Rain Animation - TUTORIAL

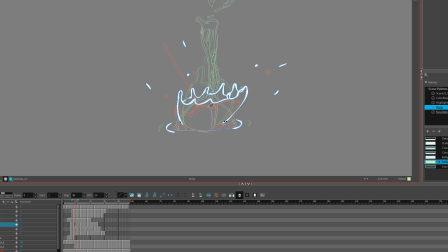(4:34)
I'm coloring the anim according to the color palette of my background painting, which is kind of bluish, but also inspired by the footage I gathered, which is mostly like blue and greenish tones because of the rainy atmosphere.
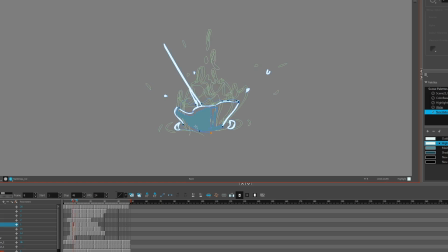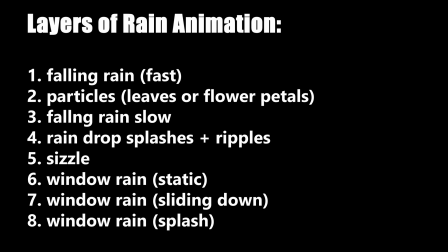(5:01)
Now we have all the animated layers and variations finished, and they're all loopable, so I can make the process faster by duplicating them and placing them around the shot without animating each individual drop of rain.
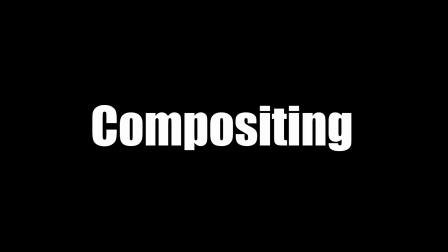(5:54)
Now I can start comping, and I'm doing this in After Effects.
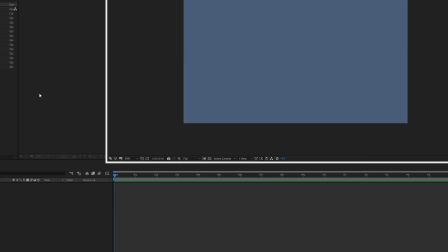(5:58)
I'm bringing all my animated layers in with my background, and then I'm looping each element, duplicating them, and placing them around the shot.
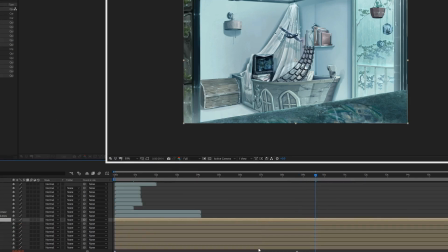(6:08)
This first bit I'm working on is the static rain on the window, so I'm trying to make sure that all the loops are offset so it's not so obvious that I duplicated all of them.
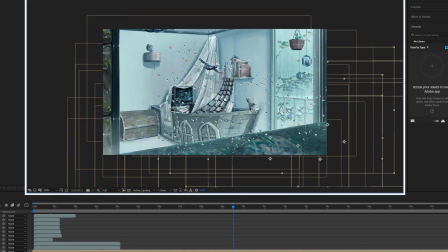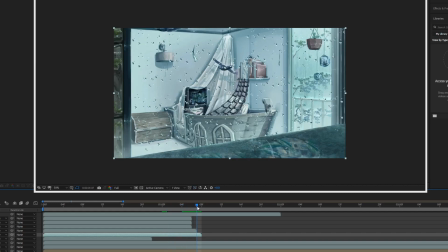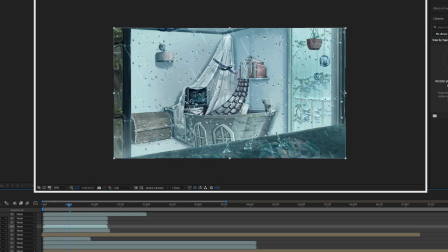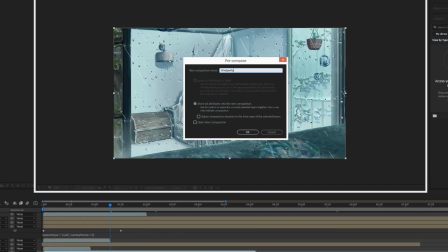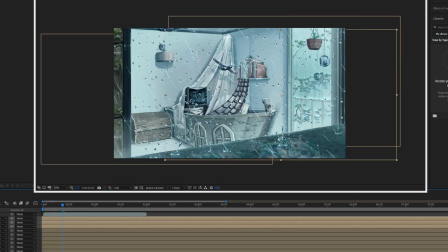(7:05)
I'm scaling any water droplets in the foreground a little bit larger, and then the background a bit smaller to give it that depth.
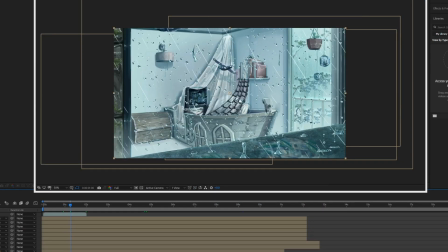(7:12)
And after placing all the elements, it's time to add some blur to make the scene come to life with the narrow focal length.
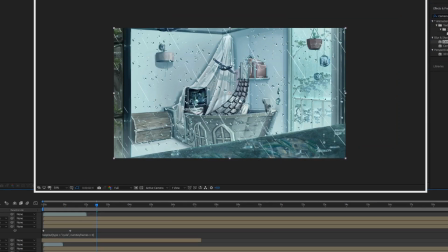(7:20)
So I love using the camera lens blur in After Effects, and then I'll just mask out so that the front is blurry while the midground is in focus, and blur out the background as well. And then you can always keyframe and shift the focus of the shot to make it more rack focus.
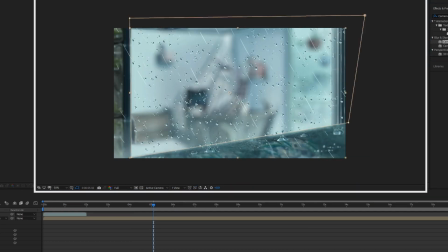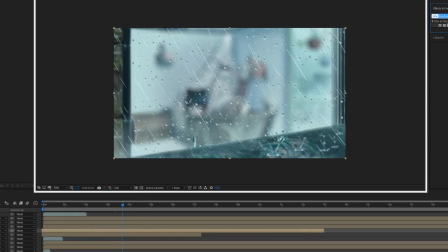(7:45)
I also went to town with other effects like lens flares and stuff like that, which you can add to your shot if you'd like.
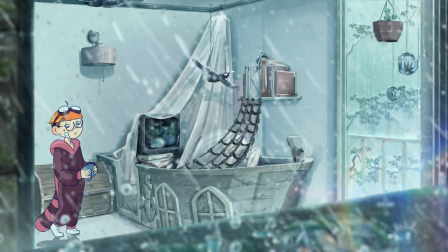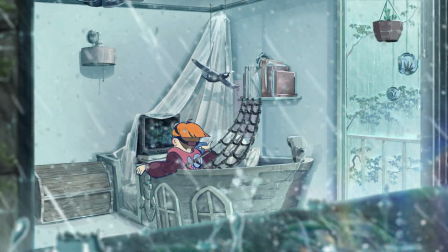(7:59)
Thanks so much for watching. Bye.